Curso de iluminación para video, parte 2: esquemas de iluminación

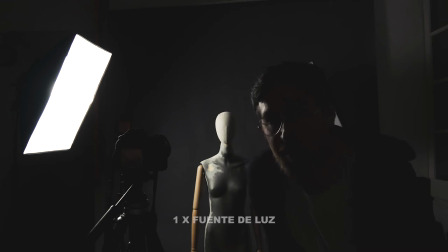12:00 Si no tenemos otro proyector u otro panel, podemos utilizar paneles reflectores,
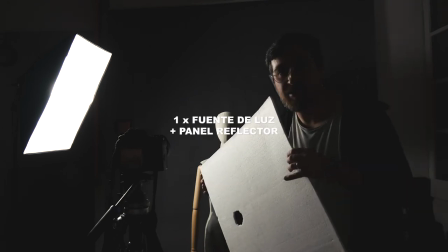12:08 como por ejemplo un Pórex, un cartón pluma, etcétera, etcétera.
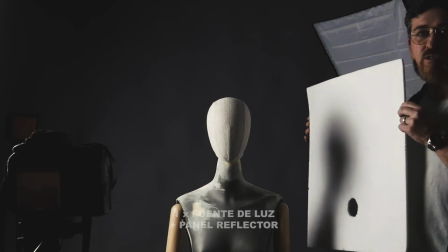12:13 Fijaos que cuando lo coloco en esta posición, me está suavizando las sombras.
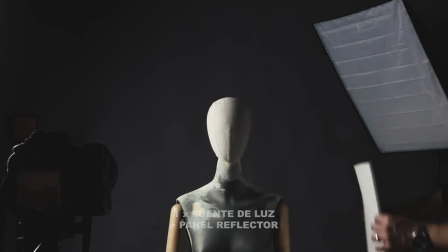12:21 Y de ese claro oscuro tan exagerado, de alguna manera, como veis, al final se está controlando un poquito el contraste.
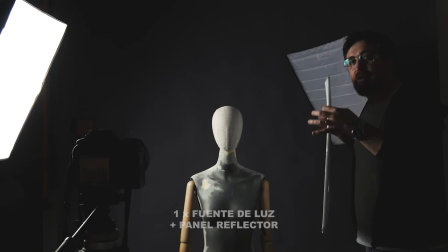12:29 Si estoy en una situación exterior, un pared de este tipo pues puede ser un engorro. Es por eso que encontraréis en el mercado, pues encontraréis estos paneles,
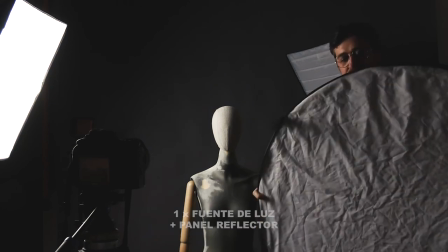12:42 que son mucho más versátiles porque se pueden plegar y además tienen diferentes superficies de reflexión.
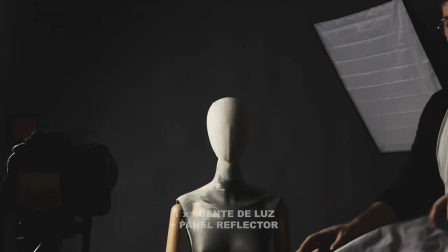12:49 Y, por ejemplo, si colocamos el dorado,
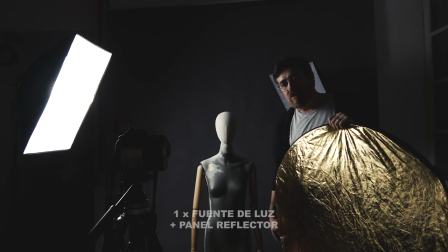12:55 los paneles son muy interesantes de llevar en situaciones de luz natural, en exterior día.
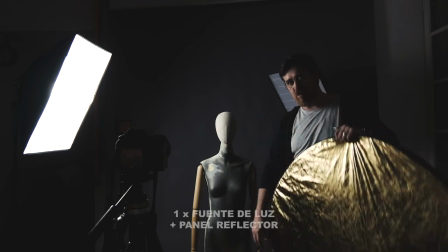13:01 Ya lo hemos comentado, que un día claro tiene un rango dinámico muy alto
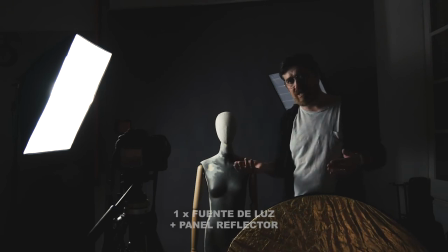13:08 y los contrastes son muy exagerados. Si yo quiero, por ejemplo, tener una profundidad en las sombras conveniente,
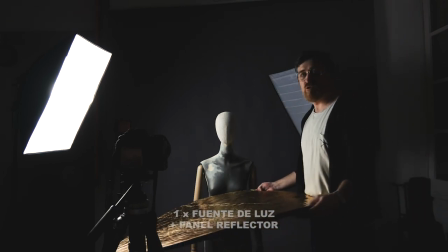13:17 es normal que lleve lo que sería un panel reflector para suavizar lo que serían las sombras proyectadas por el sol.
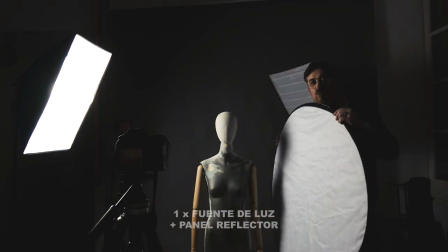13:26 Tenéis que considerar el panel como otra fuente de luz, de alguna manera.
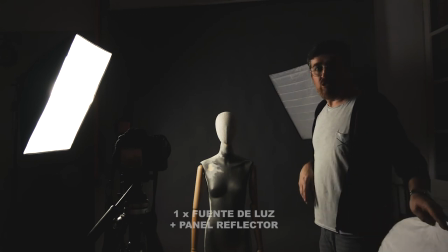13:30 Es decir, a nivel práctico o teórico, conceptual, nosotros ahora aquí tenemos una única fuente de luz.
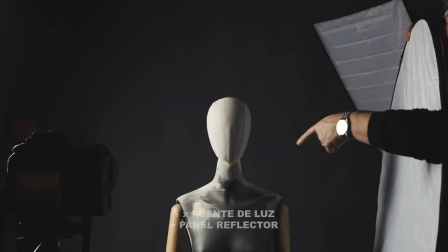13:38 Pero en el momento en el que yo coloco un panel que refleja la luz, esto se está comportando como una segunda fuente de luz.
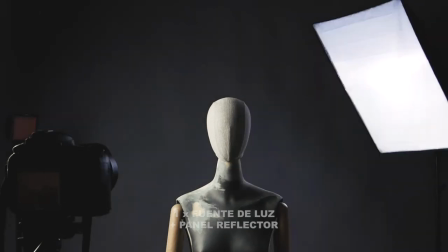13:46 Pues ya podemos utilizar otro panel.
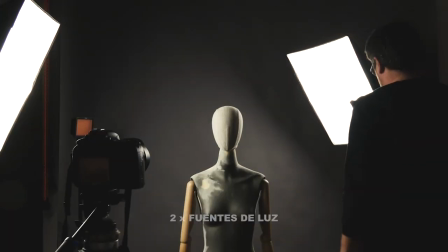13:49 Un esquema de luz típico de dos luces sería el de las luces colocadas completamente
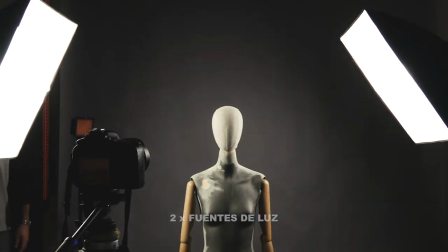14:01 perpendiculares a la cámara.
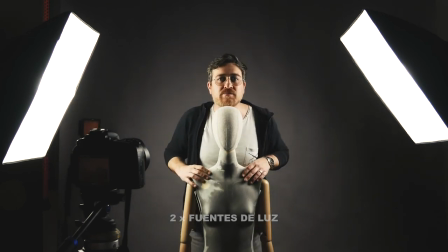14:03 Nos provoca como una especie de simetría en la cara, que bueno, tiene cierta gracia también.
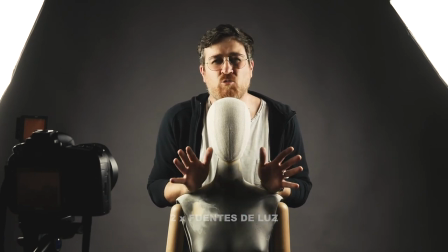14:11 Es una iluminación muy artificial, ¿no?
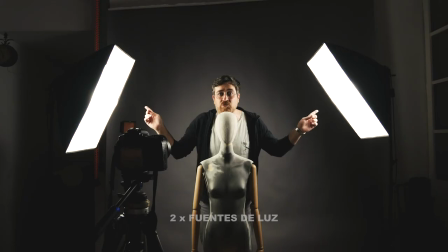14:16 Pero puede ser también interesante este tipo de luz con los dos focos completamente paralelos.
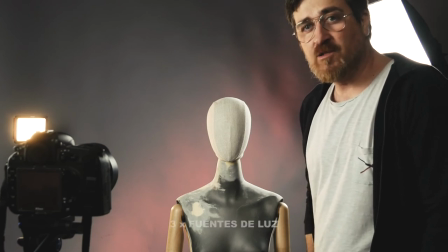14:23 Bien, pues ya habéis visto más o menos el efecto de cada una de las fuentes de luz sobre el sujeto.
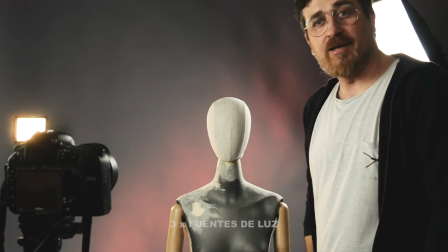14:30 El esquema básico de tres luces
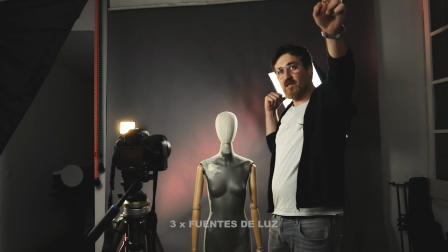14:34 luz principal, luz de relleno y de contraluz, sin el kicker y sin el fondo,
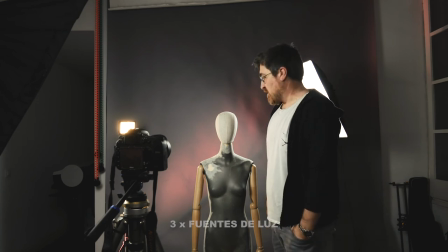14:39 es el que normalmente se considera básico en una entrevista, ¿no? Es un buen esquema de iluminación en una entrevista.
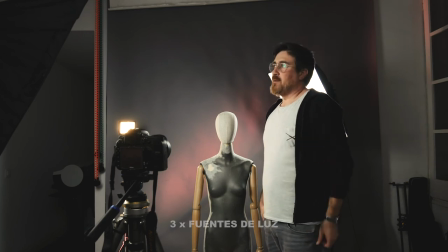14:45 Cuando no disponemos de todas esas luces, podemos partir de una luz principal con un reflector, con un panel reflector, como os he enseñado antes, y en el caso de que no dispongamos de equipos de luz,
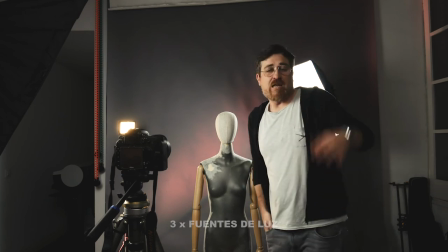15:00 podemos utilizar paneles de la ventana como un panel de luz, etcétera, etcétera.
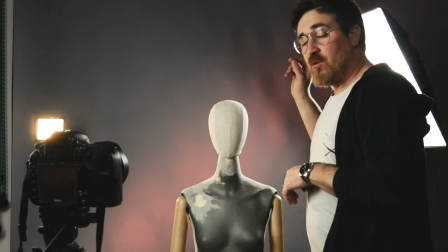15:06 Bueno, hemos utilizado siempre el referente del sujeto, pero como veis el fondo también tiene interés. Imaginaos escenas en las cuales tenemos diferentes sujetos que son foco principal de atención. Lógicamente se nos multiplicarían los esquemas de iluminación en este sentido. Un caso paradigmático, por ejemplo, es el tema del chroma key. El chroma key se utiliza para poder realizar grabaciones de sujetos en plató, con situaciones de luz controladas, y poder insertarlos en otros fondos o en otras escenas. El típico efecto del hombre del tiempo se realiza sobre un fondo verde, ¿de acuerdo? Y gran parte de las producciones de cine se realizan en grandes platós, que son enormes salas pintadas de color verde o color azul, el color básicamente que tú utilizas para eliminar en postproducción.